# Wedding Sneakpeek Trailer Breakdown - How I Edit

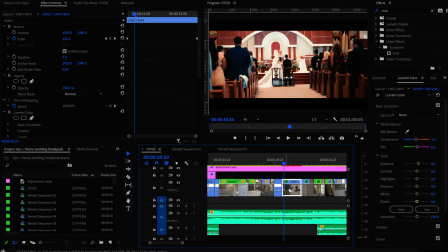(18:48)
I added some warp stabilizers to this because I didn't do like a perfect gimbal shot and the warp saber helped a little bit. And you know, it just kind of gives like this effect. The scaling just gives it an effect that I like to see in my footage to make it a little bit more cool, have it stand out a little bit.
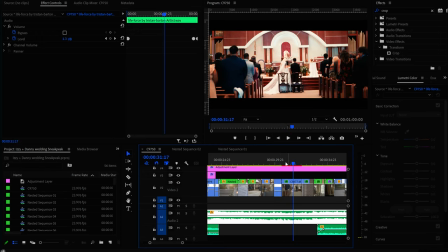(19:06)
So that's what that is. And again, on rhythm with music.
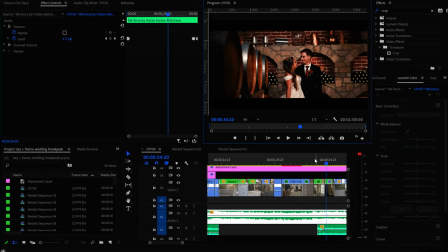(19:17)
So everything has to be on rhythm.
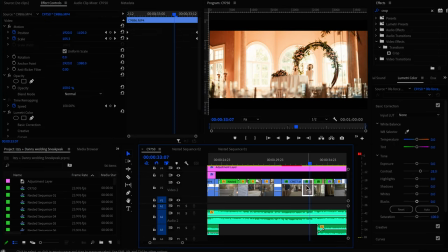(19:20)
And then this is just now, again, this is still the ceremony, right?
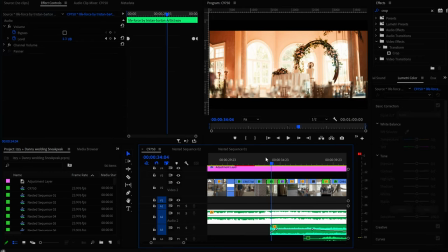(19:27)
With the leave the ceremony, let's give the viewer a break of just showing some more nice detail, venue decoration shots.
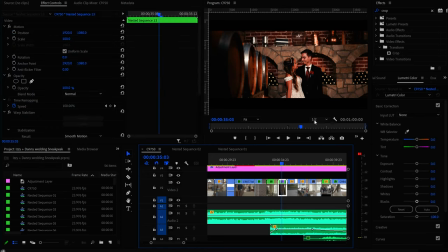(19:34)
And now we're going back to the couple somewhere else. Now they're in another cellar. Again, this is a pretty dark area and the Sony 50mm f1.2 did great. Just a shot of the couple there in the dark cellar room.
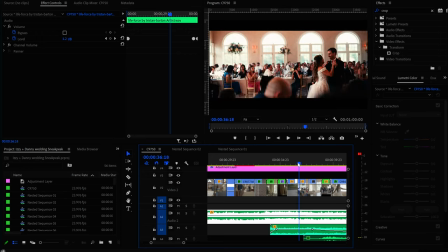(19:47)
More couple shots with the nice halation bloom of the sun. And now we're into the reception and this is dancing. This is like one dance footage
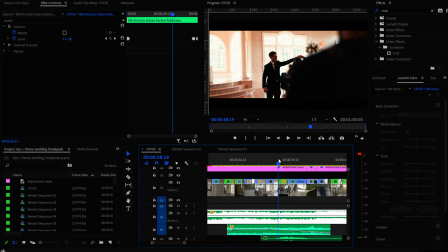(19:59)
another dance footage, and I matched the cut with the shot from the second shooter wide angle from their end,
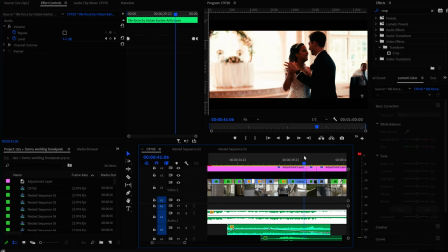(20:07)
and then just ended this dance shot with just something where they're bringing each other back together.
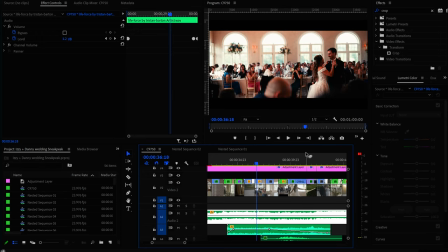(20:13)
So this, like, the dance sequence.
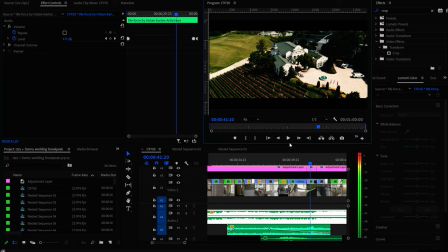(20:20)
Cool. So
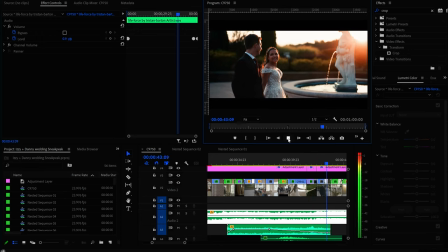without the beat, I match it with like some other instrument. In this case, it's like whenever the violin is pretty much started over.
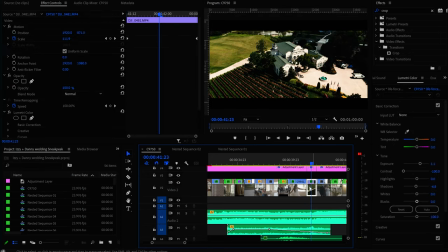(20:43)
Another drone shot, same thing as earlier. Scale in, no rotation this time, but I definitely did the dolly zoom effect by using the scales, going from 120% to like 100% to get that dolly zoom effect on the drone shot.
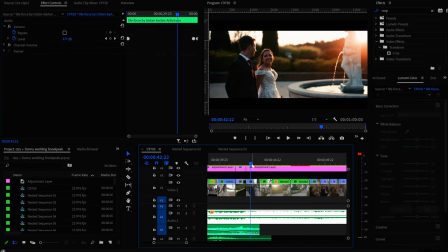(21:02)
And of course, then I just go into more nice couple shots, venue shots, and a bride shot that I thought just was really nice looking.
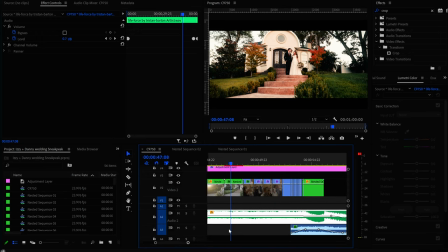(21:14)
There's another shot that the bride really wanted in front of like their prep cottage, where she got ready.
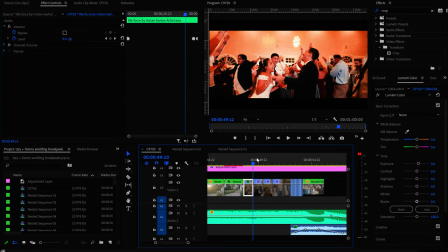(21:20)
And then here I just go into dancing, matching the beats with the music.
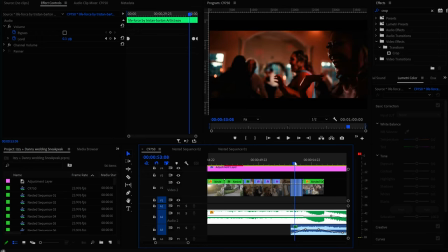(21:28)
And then here it goes into rapid fire, because the music starts picking up the pace, picking up the beats.
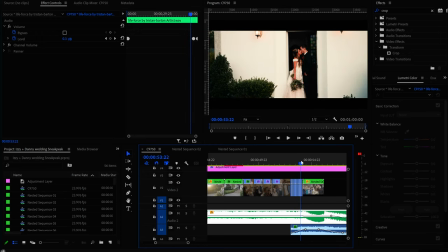(21:35)
So I have a lot of multiple quick cuts of people dancing, the couple.
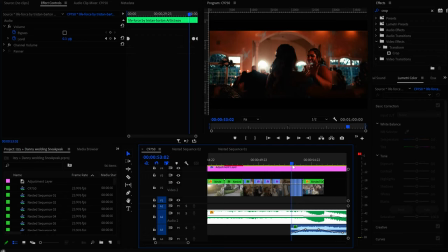(21:40)
This is just to wrap things up, just to try to showcase other people there at the party real quick,
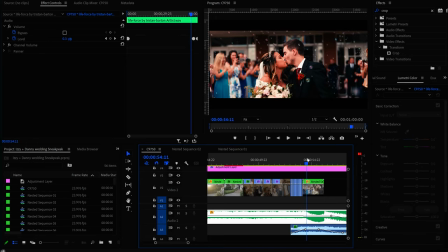(21:46)
match the music, show some more couple shots, and end it with their bubbles when they left their ceremony. And here I did I did some sound design here. Pretty much, I think it's just like a wind sound, and
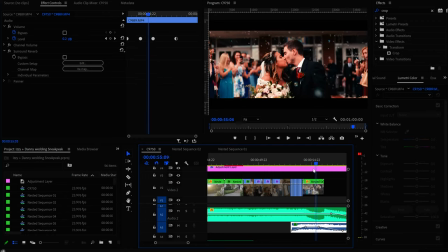(22:05)
did slow motion of the bubbles, and then I speed ramped it fast at the end to go into the title. So it's just like a.
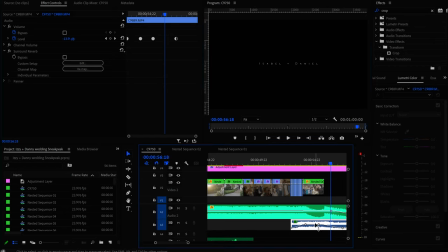(22:17)
Actually, there was sound design from my camera of the people screaming. So slow motion, fast. Slow motion, fast. And yeah, that's the edit. You know, just kind of go through some of the techniques I used.
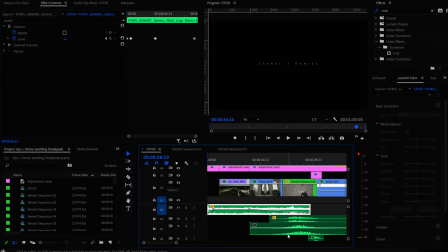(22:35)
Of course, there's sound design here, some wind sounds, some whoosh, building whooshes,
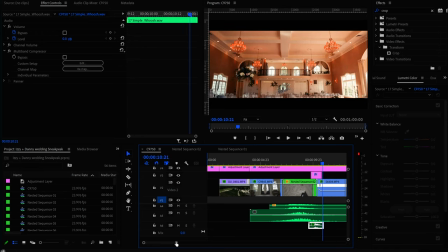(22:45)
a strong whoosh for the actual like transitional swipe, and a lot of ambient sounds.
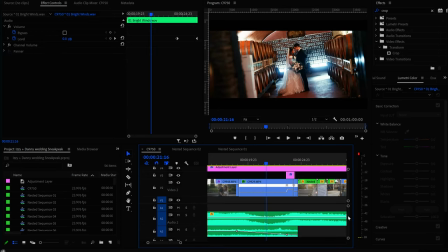(22:53)
So I do a lot of like wind sounds in my videos.